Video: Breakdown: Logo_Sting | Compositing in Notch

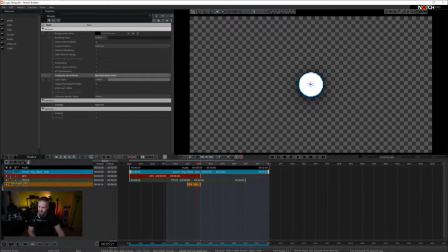[4:17]
Okay, let's come back to the layer view and I'm going to enable the GFX layer.
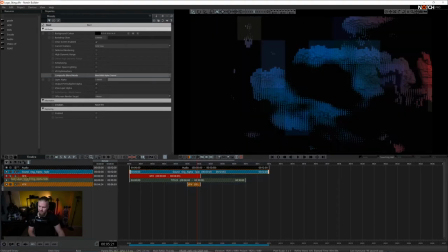[4:22]
I'm going to disable the other two. So let's see how this layer looks.
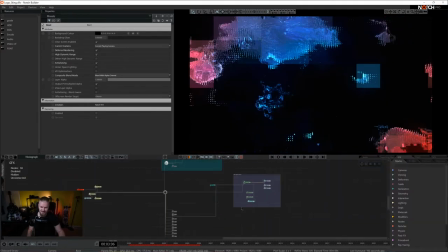[4:28]
Right, so there's some post effects, there's a little bit of fields and the cloner system. So let's talk about different points in this setup.
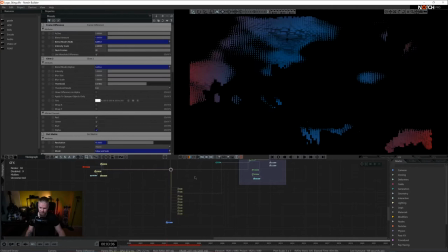[4:34]
I think I'm going to start by disabling all the post effects and the field system.
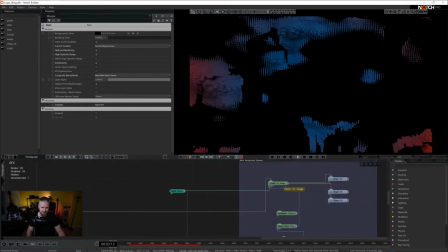[4:39]
So the main graphical element here is a clone to image setting. So clone to image is actually using fractal noise as a driver.
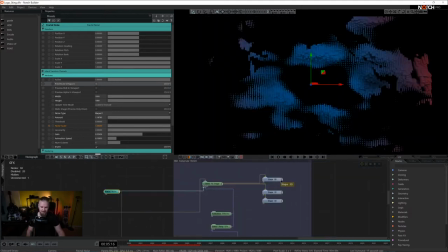[4:48]
And that fractal noise is exactly what is driving the cloner setup with a couple of cylinders and a sphere.
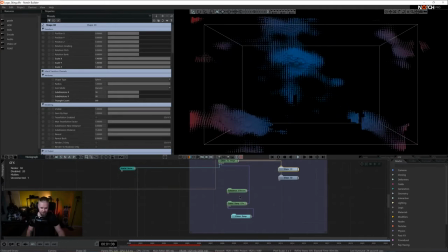[4:55]
There are a couple of effectors just to make things a little bit more dynamic. And there is a little lighting rig using voxel cone lighting.
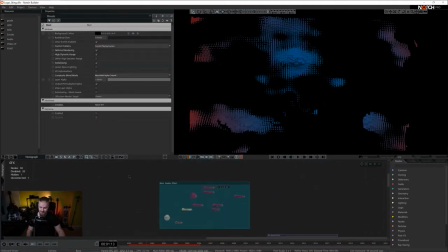[5:04]
Here in the top, we have a small field system.
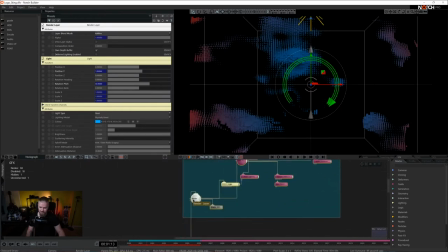[5:08]
And field system is connected via render layer.
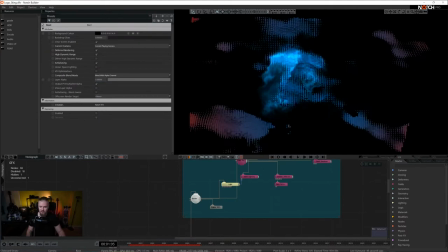[5:11]
Now, the reason why it's connected via render layer is because I wanted to retain the post effects specifically attributed to fields. I didn't want the main post effects mixed with the field post effects.
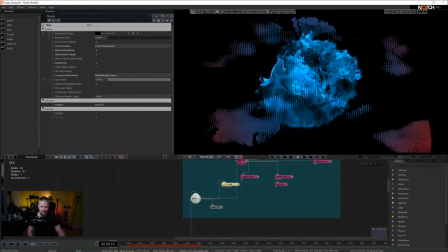[5:23]
So basically, I just split the rendering paths. One thing to note about fields, in the primitive emitter, it's set to emit once.
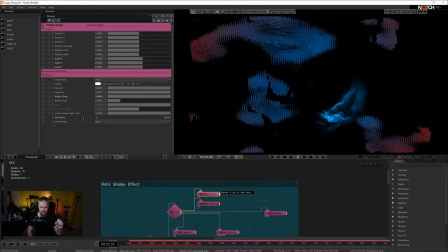[5:31]
I don't want the fields to emit all the time. I just want to do it once in the beginning and then they just fade.
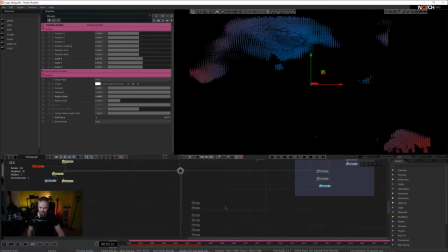[5:37]
Great. Here a little bit lower, we have several post effects.
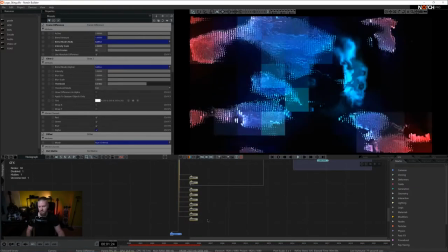[5:43]
And these post effects basically gives the dynamics to the whole scene.
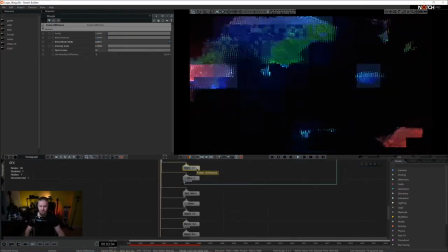[5:47]
So if I was to mention one specific post effect that contributes most to this design, probably is frame difference.
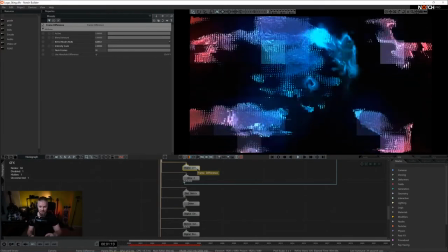[5:52]
So basically it takes an existing frame and a previous frame and it just applies blending modes towards both of them.
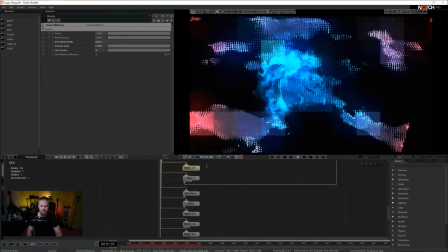[5:59]
And it emits somewhat of a luminance effect.
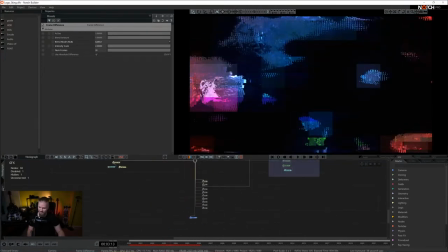[6:03]
Right, then we have a camera that we're looking through, and this camera is actually copied out to other layers here as well, for instance, titles.
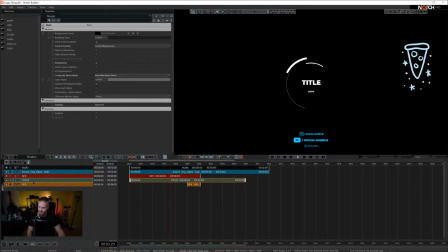[6:11]
Because this layer right here, it contains all things related to text. Now, the reason why I'm rendering those two layers separately is because I don't want any of these
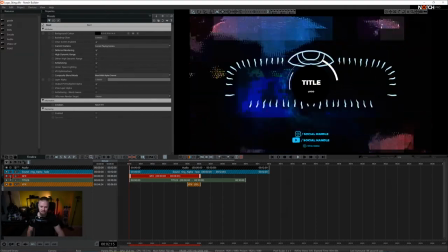[6:20]
effects that are applied in the background for the graphics to be applied on the titles.
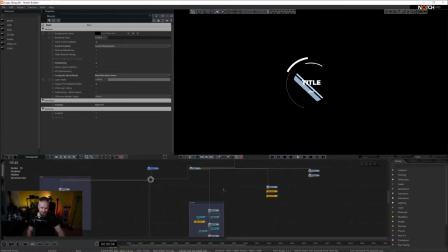[6:24]
I want titles to be quite clean and quite static. So let's talk about the nodes that are here in the titles layer.
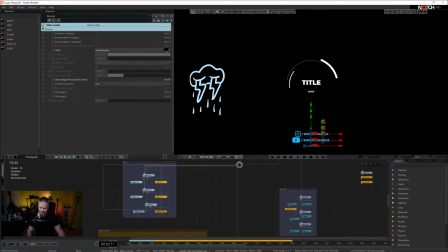[6:32]
First of all, we have a couple of image planes here on the side, and these are responsible for the social shouts.
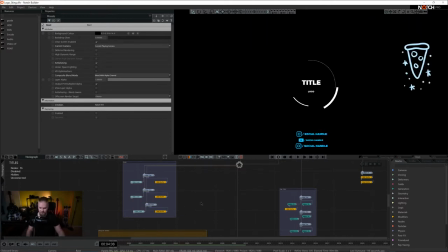[6:38]
It's just a little unintrusive way of perhaps showing your social media handles. Then here in the bottom, we have a multiplex source-based image plane,
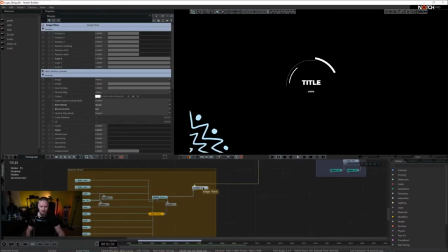[6:47]
which generates these random pictures all around the center of the setup.
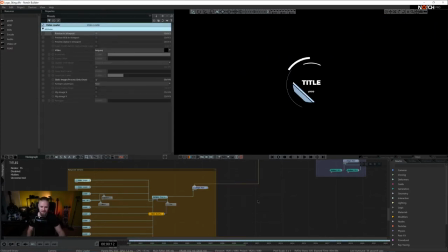[6:53]
So it's just a selection of alpha-based PNG files. Let's talk about the center.
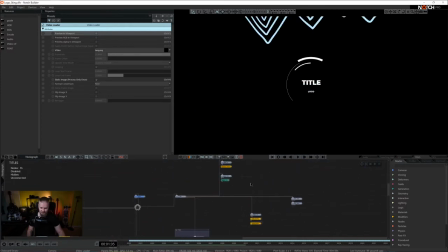[6:58]
Here in the center, we have a couple of shape 3Ds,
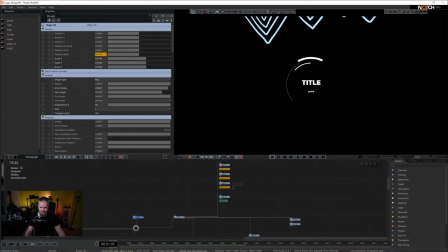[7:02]
and these shape 3Ds are little animations that gives a tiniest bit more dynamic to the placement of the logo. Then we have image plane that gives us the little black background for the text.
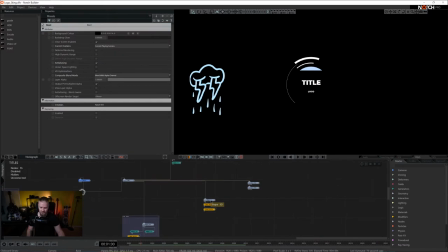[7:13]
And we have two text inputs for the title and the logo. A little bit further down, we have another shape 3D, and it's actually working with the sound modifier.
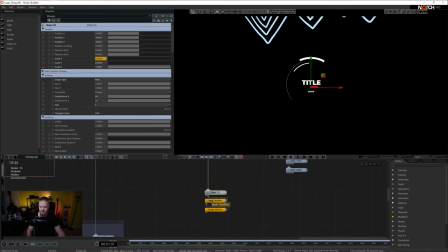[7:21]
Now, we won't going to be able to see it now because we're not playing back the sound. So I'm going to come back and enable the sound.
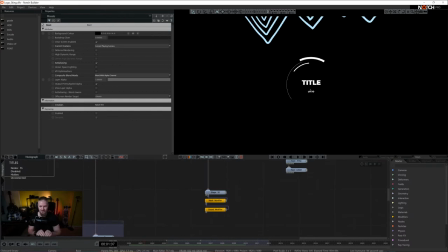[7:26]
We can actually see that it emits a little line that goes from center outwards. Right, and then in the very bottom of this setup, we have logo wipes. So basically,
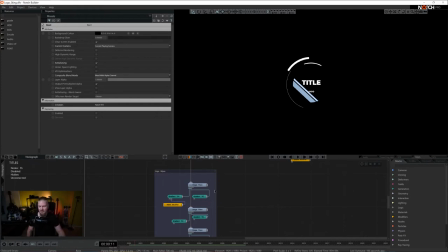[7:42]
we have these two gradients just swooshing through and adding a little bit of dynamics to the center of the composition. Right, so this layer 2 is set to blend with alpha channel, as we want to have alpha progressively going from the very bottom to the very top of the stack.
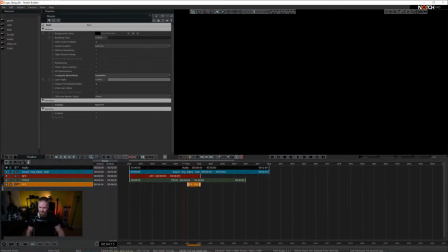[8:00]
The last layer that we have here is video effects. And it's applied specifically on one section of this sequence. Now, if I go into the layer, you will see that there's not a great many things happening. It's just a couple of post effects, which are applied directly on the rest of the stack.
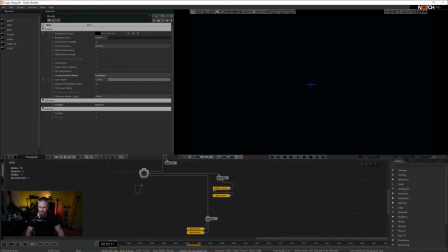[8:17]
Think of this as an adjustment layer for After Effects. And for that, I'm using a composition blend mode.